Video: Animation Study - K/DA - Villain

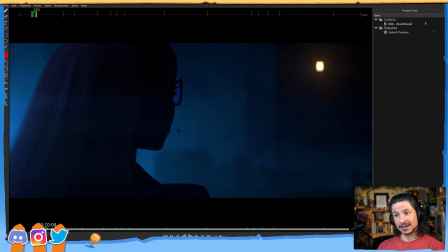(24:38)
With animation, we have to put all of that in ourselves. So not only are we, you could say, acting a shot. There's a debate on whether animators are actors. We kind of are in a way, but it's a whole different profession.
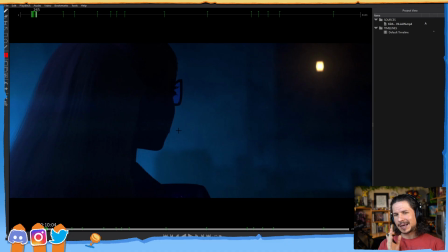(24:54)
It it overlaps in certain ways, but not many ways. So we have to think of the performance, but also we have to put in all the little ticks and things that make a character alive.
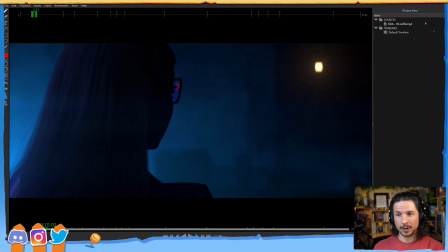(25:09)
Even, for example, here, the eyelash opening up right there. Just a little bit. And that's what really sets great animators apart, is that ability to put in those little details and make them appealing. For me, honestly, it's just really thinking of that sympathetic action. If one thing moves, other things are going to move. Now, when you start going into cartoony animation, things get a little different because we can stylize a little bit more. But when you're trying to get just dynamic animation, it is the sympathetic motions that are really going to help. And yes, I agree with that. I do agree we're more puppeteers than anything. I would say that animators are closer to like Jim Henson and like all of those puppeteers, those great puppeteers, because they have to do the performance, but they also have to think of all of these extra things. Where is the characters turning? They're looking at a screen trying to figure out where the character should be. How will the mouth match the dialogue with the limitations that they have? And they're turning this thing that is just a rig, a toy, a puppet, into something that is alive.
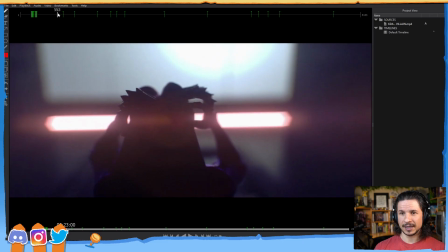(26:34)
So let's take a look at the next shot here. So we've got some really cool shots here.
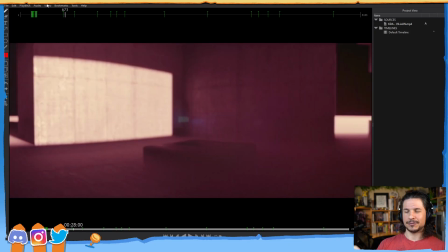(26:42)
The shot that I wanted to look at right there, again, really quick.
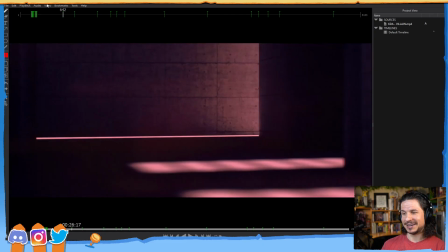(26:46)
A lot of these shots here, I'm spending like half an hour on them, but they're just super short.
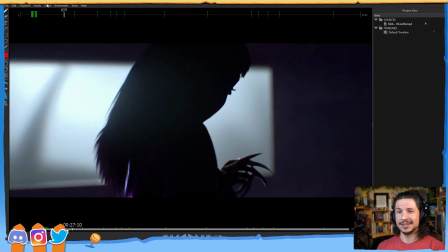(26:53)
This one here, 6:43 to
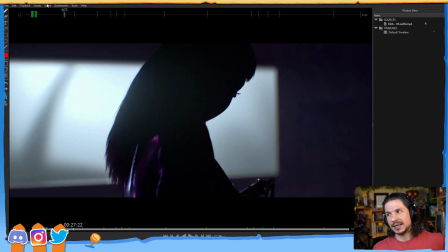(26:59)
71, so that's 28 frames.
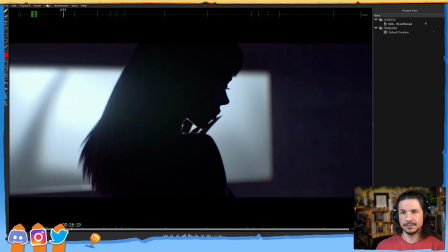(27:06)
Yeah, 28 frames.
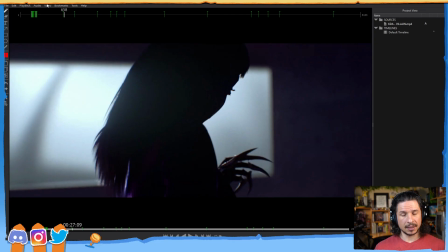(27:11)
Yeah, 1 second. That's it. Once again, how do they make this look appealing?
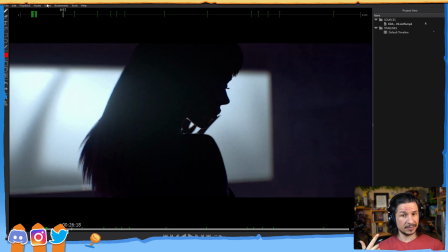(27:20)
Well, silhouette, negative space. That's the first two things. We have this very clear silhouette here at the beginning. We see all the details. We can see the face, the nose, the mouth, the shoulders, everything standing out.
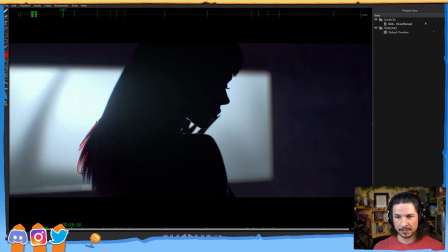(27:35)
They even really push the silhouette of the hair back here. That is great. Beautiful silhouette here.
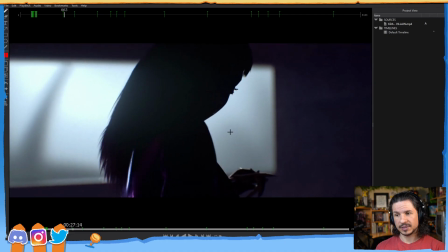(27:44)
Next, as it goes through, on top of this really nice silhouette, they're pushing the change in the negative space.
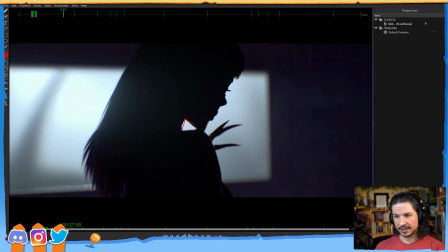(27:52)
So, for example, we have this negative space right here between the chin and the shoulder.
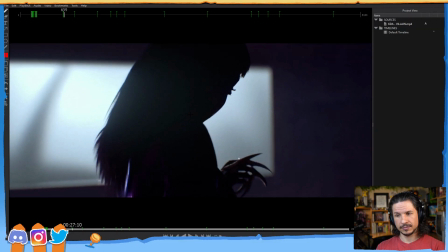(27:58)
As it goes through, it gets lost.
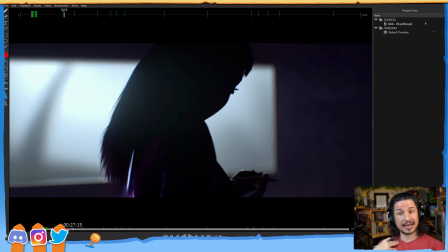(28:02)
That allows us to visually see that head turn and tilt and the shoulder coming up. They could have easily done this, depending on the camera angle and how they move the shoulder, same motion, but they could have kept a little bit of negative space there.
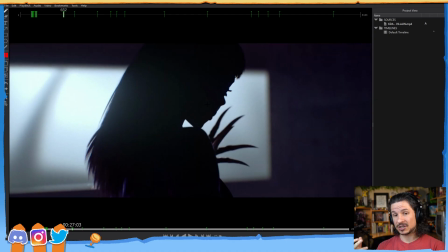(28:18)
If they did, or especially if it didn't really change that much, it wouldn't have felt dynamic. Now that's kind of a, for lack of a better term, obvious one, where it's like, okay, if the head turns and the shoulder comes up, of course the negative space is going to change.
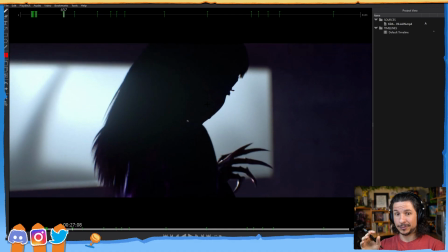(28:36)
But one that I really love is in the fingers,
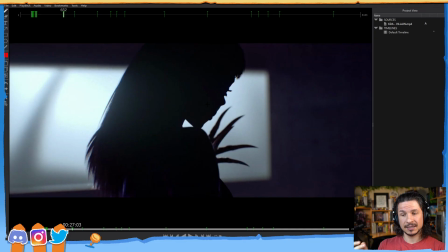(28:41)
and how they're using the negative space and the silhouette to make this hand motion much more dynamic.
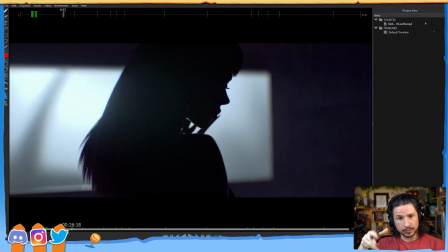(28:48)
So they've got this hand coming down. Beautiful fingers going down there.
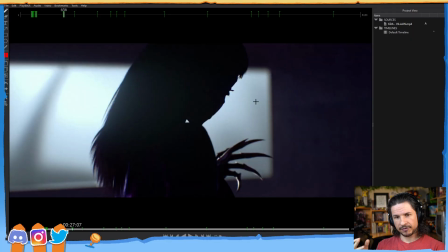(28:56)
And if we look at the negative space, at first glance, it's not super
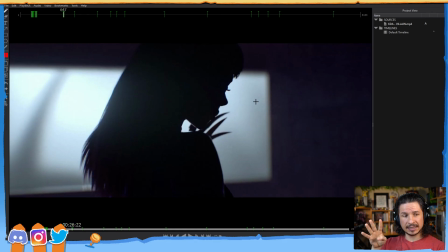(29:05)
dynamic, because typically what we're taught as animators is to look at the fingers right here. And what you want to do is avoid even fingers where everything is the same between each finger.
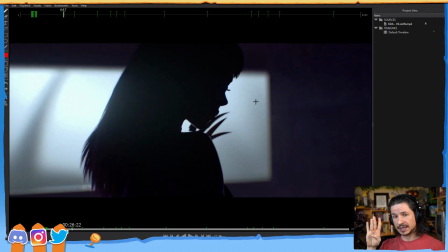(29:18)
You don't want that. You want to make it dynamic. So you have something like that, like that, like that, like that. So you try to pose out the fingers so that there's some sort of difference in the hand pose.
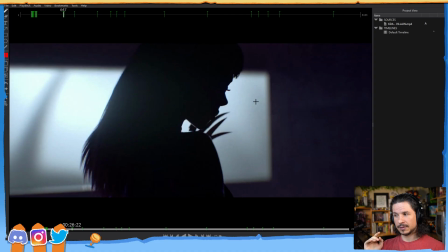(29:33)
I know one of the Blender animators, he's really good. He was actually an animation mentor one class ahead of me when I was a student. His favorite hand pose is this, which is a very appealing hand pose and very dynamic.
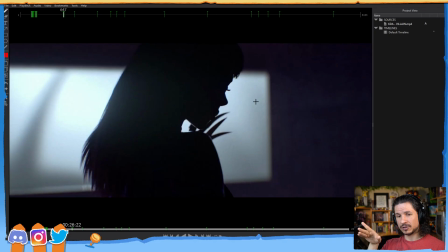(29:47)
It creates really visually interesting poses when you keep the two middle fingers together. So you watch that spacing there. So let's watch that spacing.
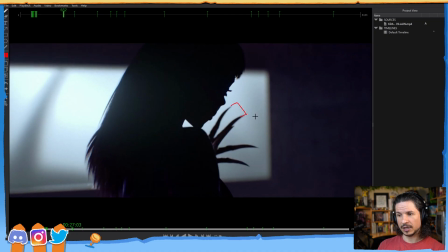(30:00)
If we kind of watch this here, you can see that there's a small space here, large space here, wider space there. So we're getting 3 different spacings. It's not, I want to do this.
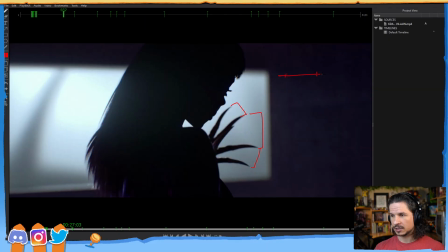(30:16)
It's not small, large, small with the same size here and here. This is the smallest, largest, medium. There's 3 different shapes there that we're getting.
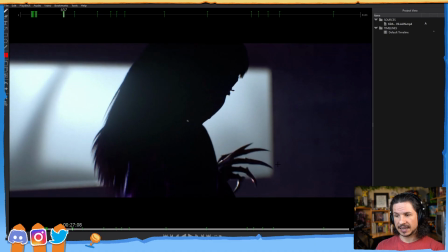(30:29)
Okay, great. As it comes down, it doesn't really change. Yes, the fingers are curling, but that relationship stays somewhat the same until the fingers close.
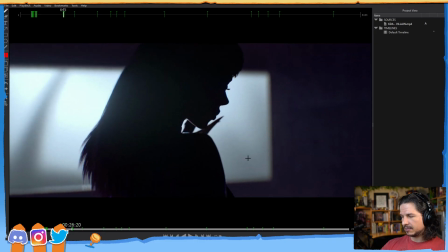(30:46)
So how is that appealing? If I just do this, okay, yes, it's a beautiful arc, but that doesn't make an appealing, or it's appealing, but it's not visually dynamic.
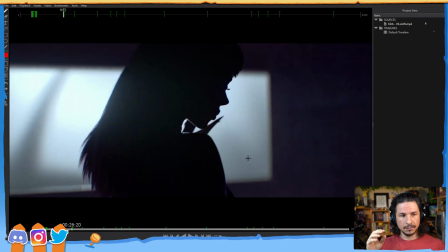(31:02)
It's just kind of, okay, arc, yay. So the way they make this appealing and so visually dynamic in this little motion is that they look at the thumb. Exactly, the 4 fingers overtake the thumb. That's what makes it interesting.
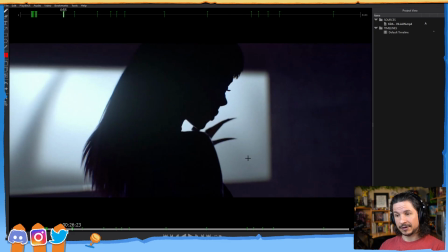(31:21)
You have this contrast in motion. Now, if we look at the thumb isn't going backwards. It's not like the thumb is going one way while the fingers go the other. The thumb is continually moving down, right here.
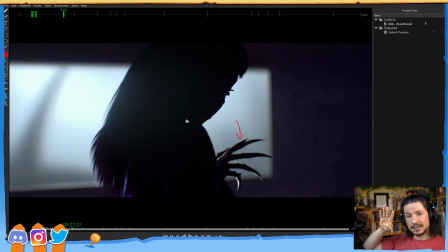(31:33)
Still moving down. But they bring the thumb out and they do this, where the thumb is dragging behind and the other fingers rotate around.
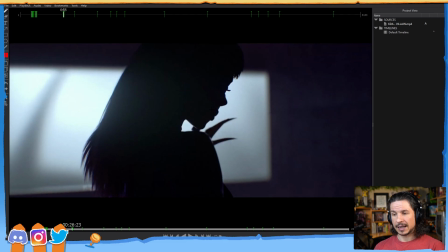(31:49)
And what this gives is this visual contrast. And it's changing the negative space as it's going down. Instead of just having this gap of fingers that stays the same, that thumb is breaking up the negative space, the silhouette,
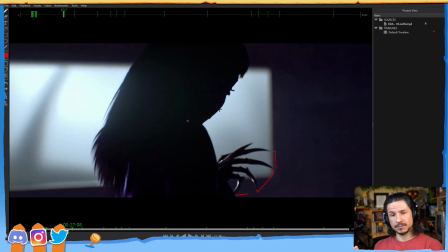(32:07)
and creating this extra feeling of motion without actually adding more motion in there. It's just making sure it's visible.
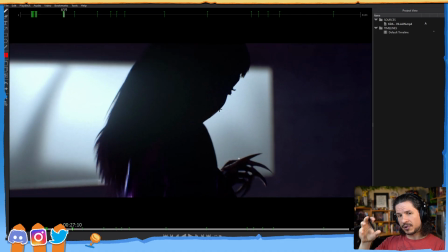(32:20)
So it's really just breaking that down, and it makes this so much more interesting.
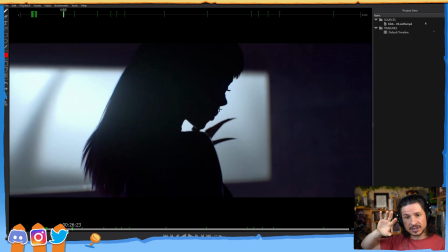(32:28)
And it's not like they're doing a complex motion. It's not like the hand's spinning and doing something like this.
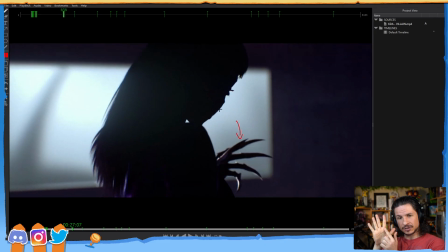(32:33)
If you actually watch the palm of the hand or the knuckles right here, they're just kind of going down.
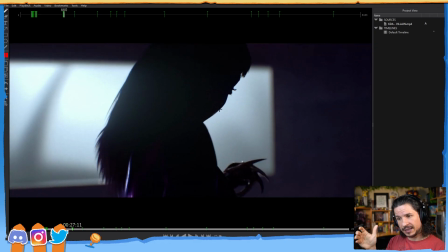(32:39)
But having that thumb drag behind changes all of it. So that makes a big difference. If you're trying to get your hands to look more dynamic, we have to pay attention to the fingers, but don't forget the thumb.